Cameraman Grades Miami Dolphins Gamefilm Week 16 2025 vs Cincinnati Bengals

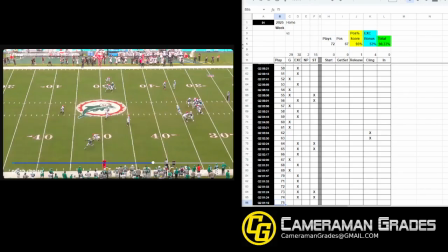But if you're only using 70% of your frame, you're just leaving a lot on the table that they could be seeing a whole lot more going through it. And then, once they see that there's nobody, going any farther out in any direction, I see,
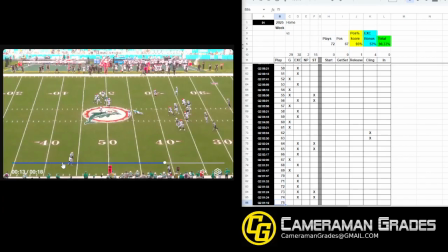the crowd on the far side at this point, and an extra, 15 yards behind the deepest man.
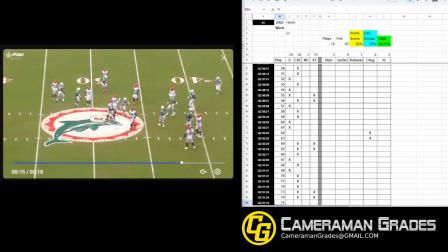That's the point where I would say, like, zooming out isn't going to help, and you can see it right here at the very tail end.
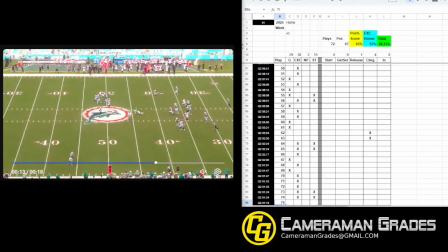Zoomed out to here, stop, and then zoomed out again before zooming back in.
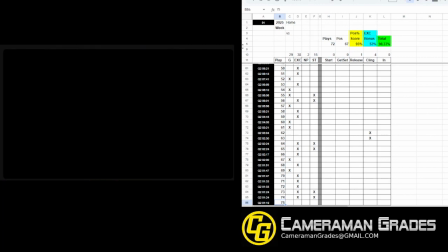Okay, so just recognizing where the play is going and keeping it as tight as possible can make a big difference.
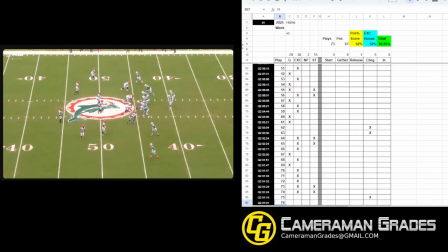Alright, getting down to the end of the half here, so they're making some adjustments on the fly.
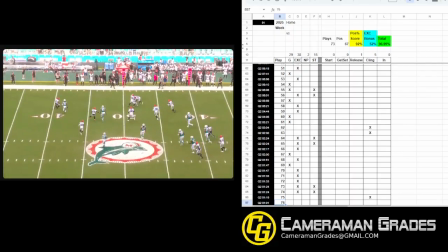Quick pitch throw out to the outside, and defense read that pretty quick.
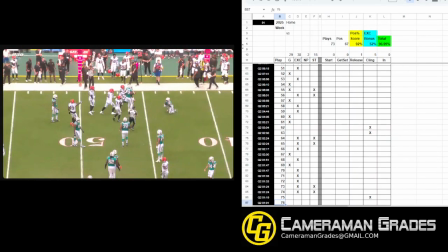Looks good though.
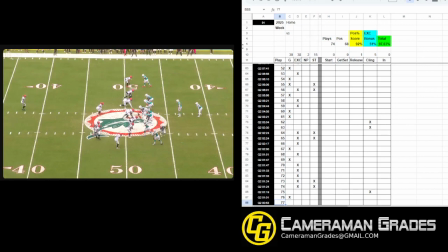Alright. Great setup. Motions not really changing much.
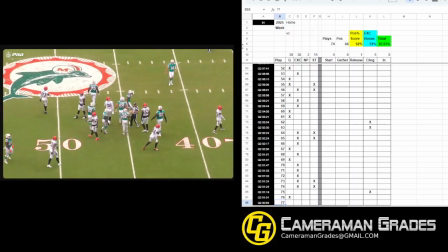Okay. Yeah. Everything about that looks good. Safety was really tight on that edge.
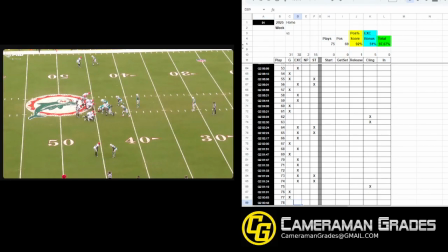And if you have any space behind the quarterback, I always recommend giving the safety more space.
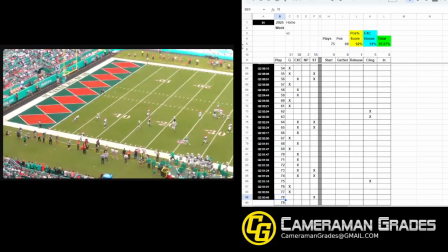Yeah, these punts are just line drives, really deep, really fast. Okay. Low hang time, very quick.
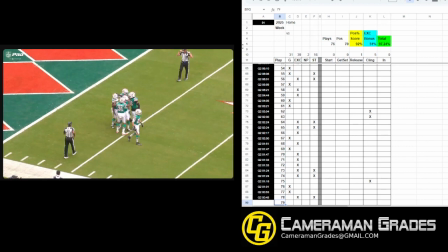Well, they did a great job with it, right?
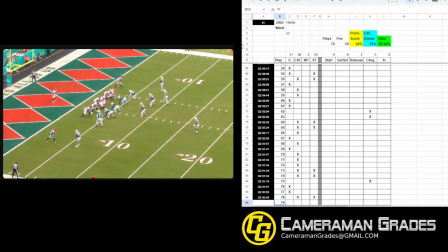The last time when I said that the punt was more of a line drive and they didn't quite see the statistics on it, didn't see where it landed in the end zone, they made that adjustment very on the fly, right?
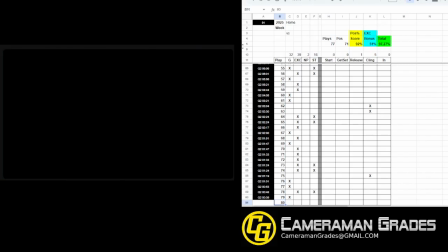Very quickly they said, hey, the last time my punter wasn't able to see exactly where that ball landed,
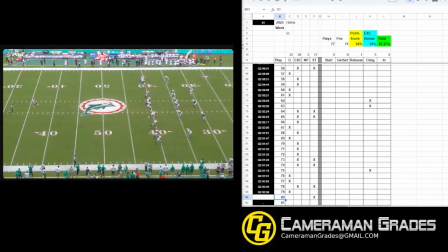and I need to make that correction for my players this time. Okay.
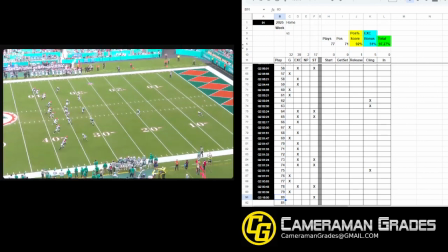Start of the second half, kickoff.
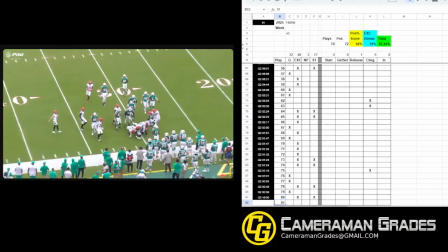Excellent work.
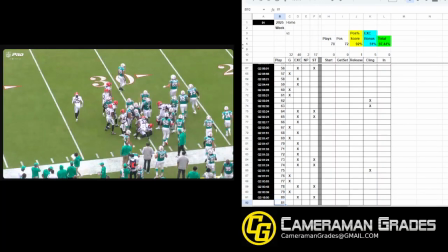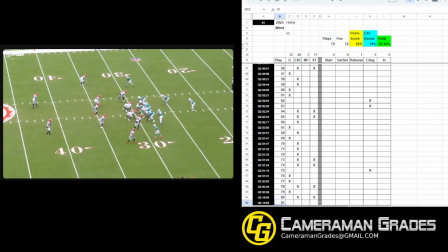Okay. All right. So the one thing I keep seeing over and over again is all this extra space behind the offense,
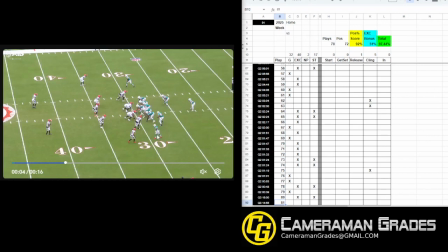especially with this formation, right? Quarterback's here. So if these guys are running forward, that goes from, even if the quarterback drops back to here, he's just going to have a whole lot of extra space back there, which is fine. But what do you do with that space, right?
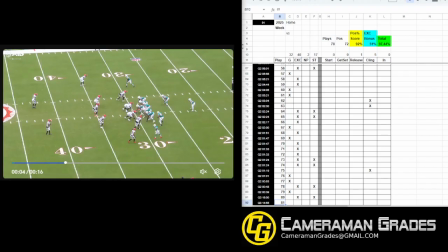Are we going to zoom out just to keep extra space, or are we going to allow people to fill that frame? Let's see what happens. Zooming out on a pitch going away from you.
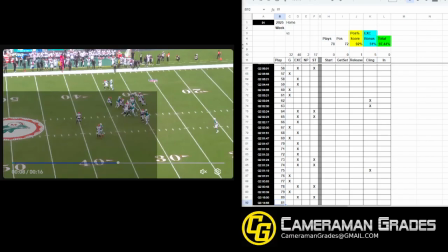Okay. And by doing that, it creates this framing.
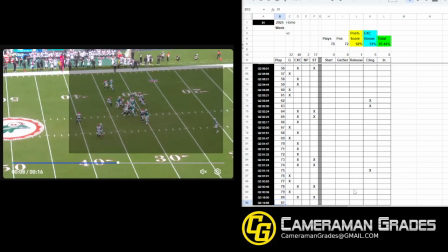Okay. Let's count the quarterback as out of the play at this point and say we're just going to focus on these guys here. Okay. If you just look around the edges, you can see how much extra space there is.
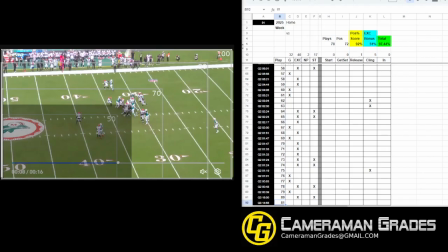But when you put it down in the corner and then actually measure it, you're about 60% of your frame, right? If I was only effective, 60% of the time, that would be a failing grade, right?
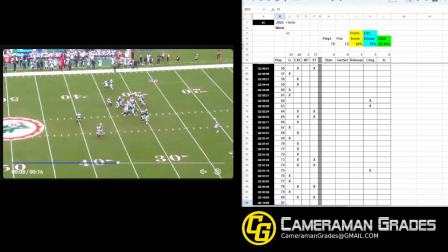I would be not very helpful for my team. And on this play, your screen is only effective 60% of the time because all the football is only right here. Okay.